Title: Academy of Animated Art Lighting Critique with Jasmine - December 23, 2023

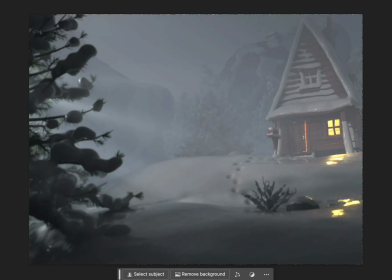487s
This is the latest, and just like before, I'm going to bring up the very first iteration to kind of see the back and forth.
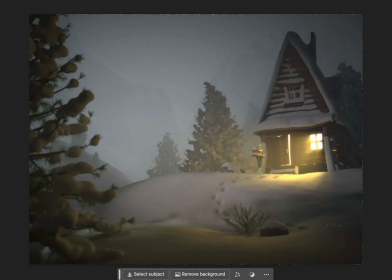496s
And I love the progress. I think it's going really well.
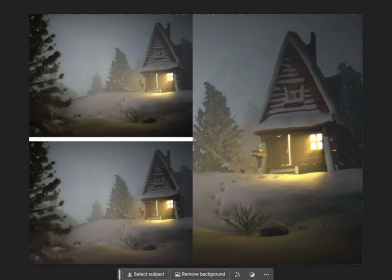500s
If I bring up the latest paint over I did for you, this was your submission, and I did this quick paint over where I added more contrast and less atmospherics to the house to kind of make it pop more.
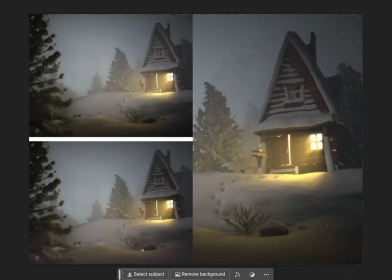517s
And then I remember I also lifted this foreground a bit and I cooled it off. So I think overall the house is feeling much more grounded.
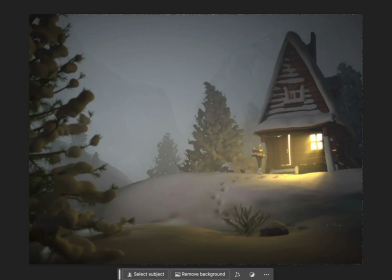533s
I'm reading it better. It's popping out kind of like from that atmosphere. I really like what you've done to right here. I think that's really nice, that warm hit that's coming from it.
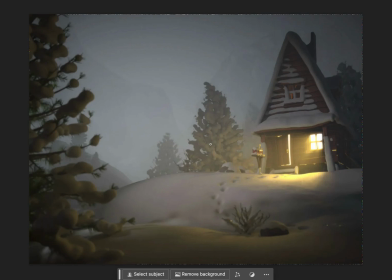545s
And we're really close. The big thing here that I saw that we can do, and I think this probably, once we hit this, we're pretty much done, is this foreground here. This here specifically,
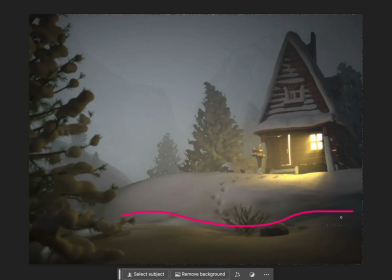562s
the color and the color is calling to me, where it's like getting into this kind of awkward greenish yellow color, and it's feeling, there's a term that we often say in lighting,
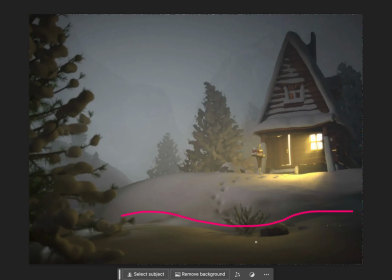578s
it's not really a technical term, but dirty. So it's feeling dirty to me is what comes to mind, and this comes a lot with snow. Whenever I'm working on snow shots, the coolness of the snow is really important,
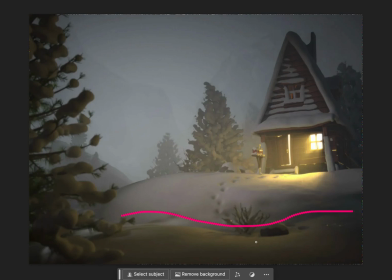594s
because if you get snow is a tricky thing where when you add the warm colors, sometimes you get this awkward mix, right? And this is reminding me of it, where the snow feels dirty. It makes me laugh. It's like I live in New York City. Here's a backstory.
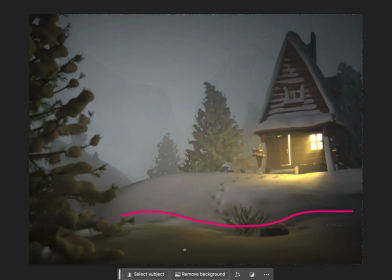612s
I live in New York City, and the snow, like the first snow, like when it first falls, it's beautiful, right? It's like, Central Park, and it's all lovely. And then the joke is with New York City, within an hour, it just gets dirty and disgusting because there's like,
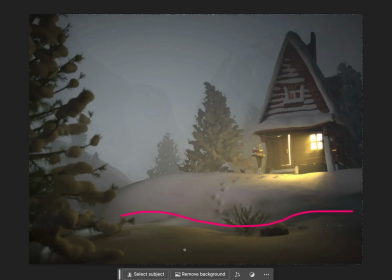631s
you know, cars, and to be frank, I'm thinking of like dog pee, let's say, which turns the snow like yellow and not very appealing anymore. And this is what honestly I thought of when I saw this yellowish greenish color.
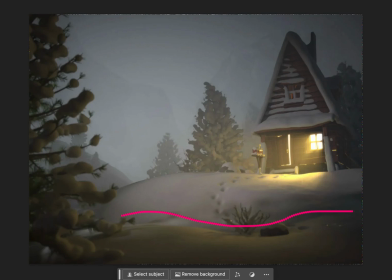647s
I was like, oh, it's like dirty New York City snow. So my call out for this is, it's all there. I see what you're doing. It's getting the warmth of that light here hitting here, but it's reading dirty. So what I would encourage is to,
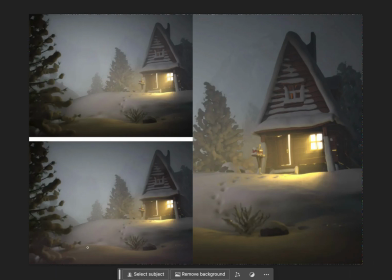666s
and this is what I did in this paint over actually, is I did skew this to more of a cooler tone. So to avoid exactly what I'm seeing here, this like yellowish greenish color. And I see that you lifted it, especially from here, which is good.
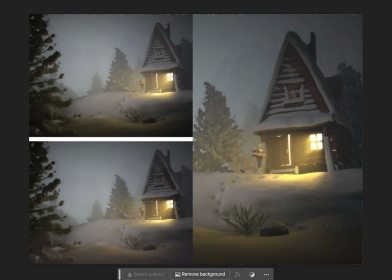686s
So I think what I would say is, in the foreground, let's try to introduce
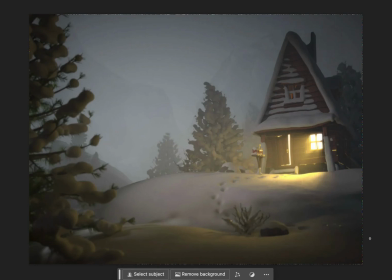693s
this, or reduce the warmness here, but bring in a little bit of cool. So if I do a quick, let's see, paint over here to showcase this.
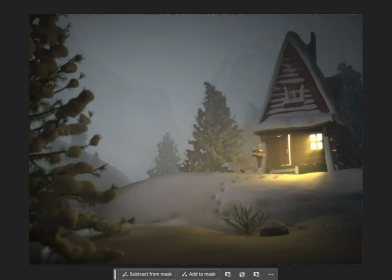707s
Let's see if I can do this quickly. And this, of course, is just a mock-up. So I'm just drawing a quick mask here.
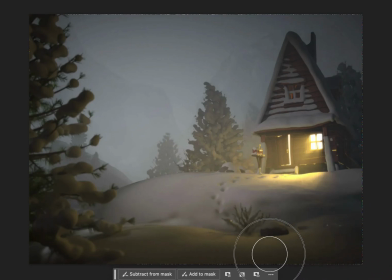723s
Let's see. So let's say this is my mask. Let me see if this is
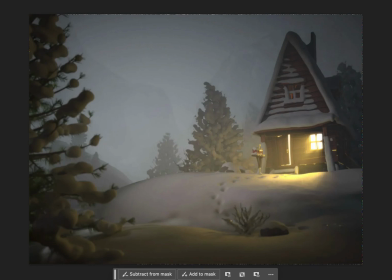738s
working. I'm not seeing it working right now. Hold on.
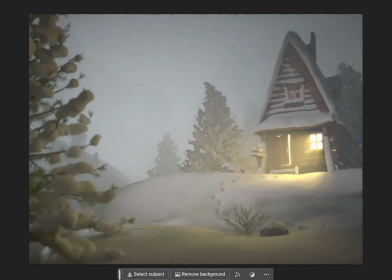751s
Oh, okay. Well, that's the levels that I just put in.
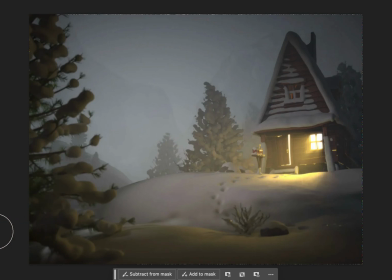757s
So let me only have it affect this area here.
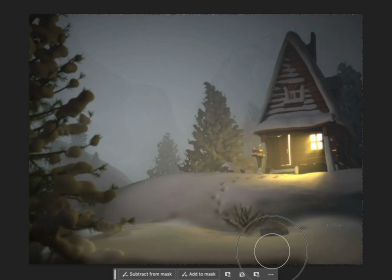764s
So I'm just roughly masking this area out.
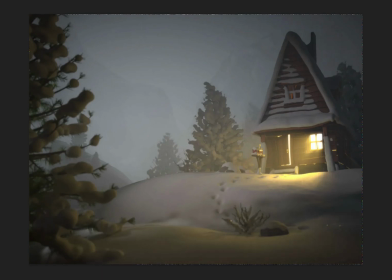769s
Okay, and now if I'm just pulling,
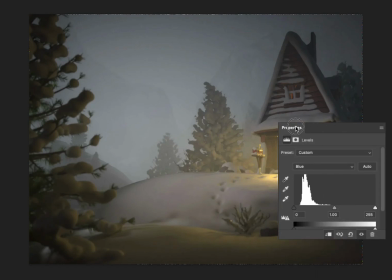774s
let me just pull this aside so you can see what I'm doing.
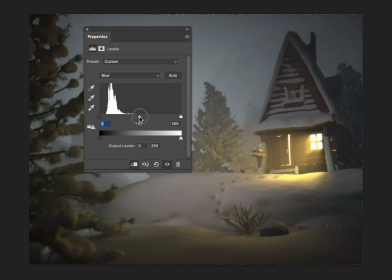780s
And this is a great way to test out things really quickly if you want,
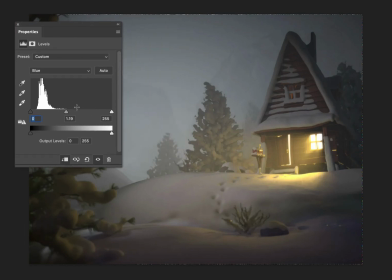785s
in like Photoshop or something, or do quick paint overs to see how things look. But so if you see, I'm in the blue channel and I'm adding more blue. See, look, that's taking away the blue.
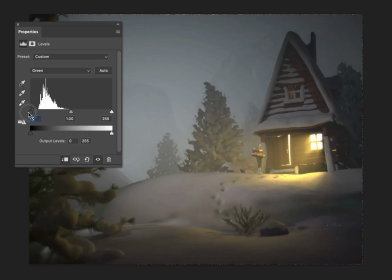807s
And I'm going to take away a little bit of this green, just slightly. This is where sometimes I like just really kind of play. Let's go back to the overall channel.
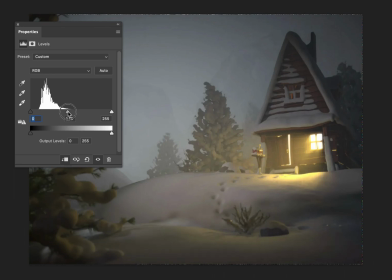So I can kind of lift the darks a little bit more.
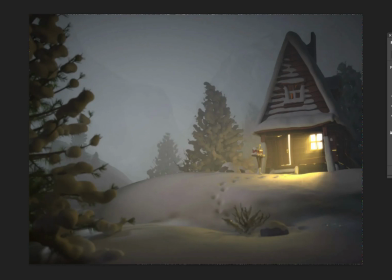839s
So just like that, let's take a look. So you see how it brings it back to that kind of snowy day type of color,
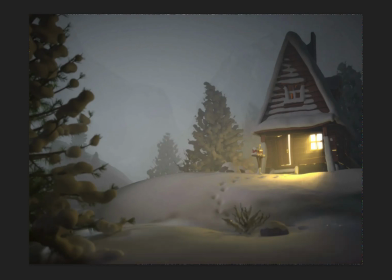856s
and that's by adding the coolness back. And we still get the hint of the warmth from the house, but it's more subtle, and we're bringing back the cool of the snow.
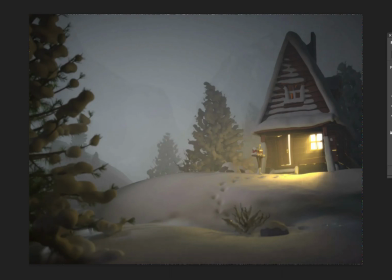871s
I might have lightened it a little bit too much. We can bring it back here like that. Yeah. But you get the idea. So I think once we hit that, we're in a really good place. So let's go ahead and implement that for the next iteration.
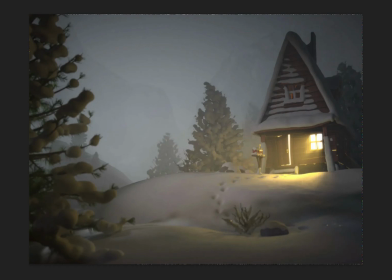890s
Amazing job. Again, I'd like to say
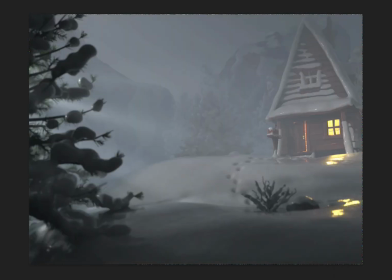895s
you know, looking at the first iteration and this one, it's really good.
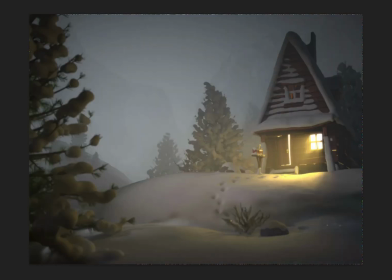902s
So I'm excited to see where this goes.
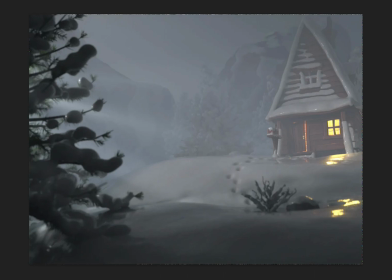905s
And I will say now, looking like between the two, I'll say the first iteration did really have that coolness in there.
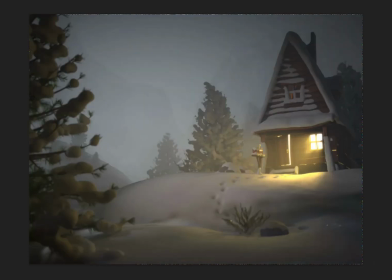912s
And we did definitely skew a little bit more towards the warmth because we were, you know, focusing more on bringing this out. And I think like bringing the warmth here is really kind of brings it all together. So I think it's kind of this balance in between, right?
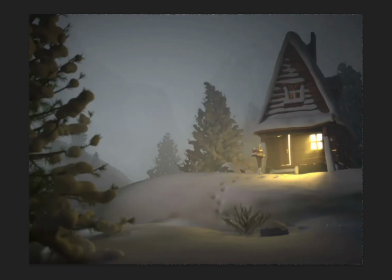930s
And it makes me think, honestly, I think it would be interesting now that I'm in here and I saw this back and forth,
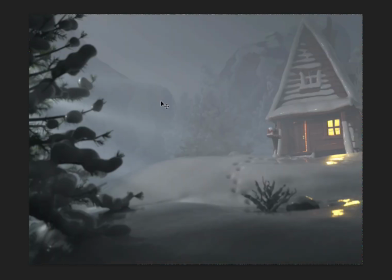940s
because I do like the warmth going on, like especially back here in the snow.
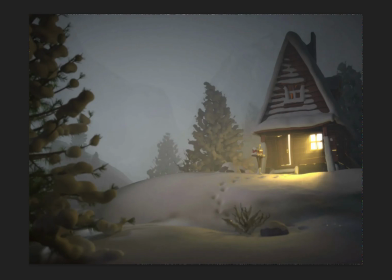946s
So now that I did that, let me just try a quick thing. I'm curious, what if
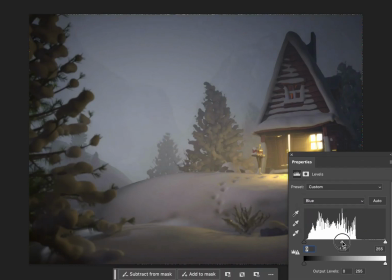957s
we bring back the warmth in the whole thing and see what it might look like. Oh, see, look, that's interesting.
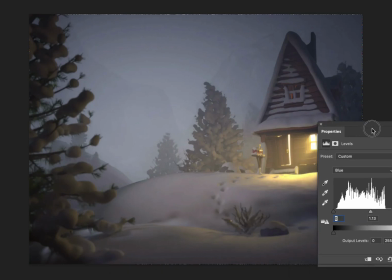966s
So I just brought the warmth a little bit in overall to the whole scene right now.
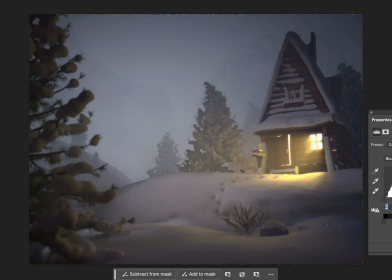976s
And look at that difference. I like that. What do you think? Yeah.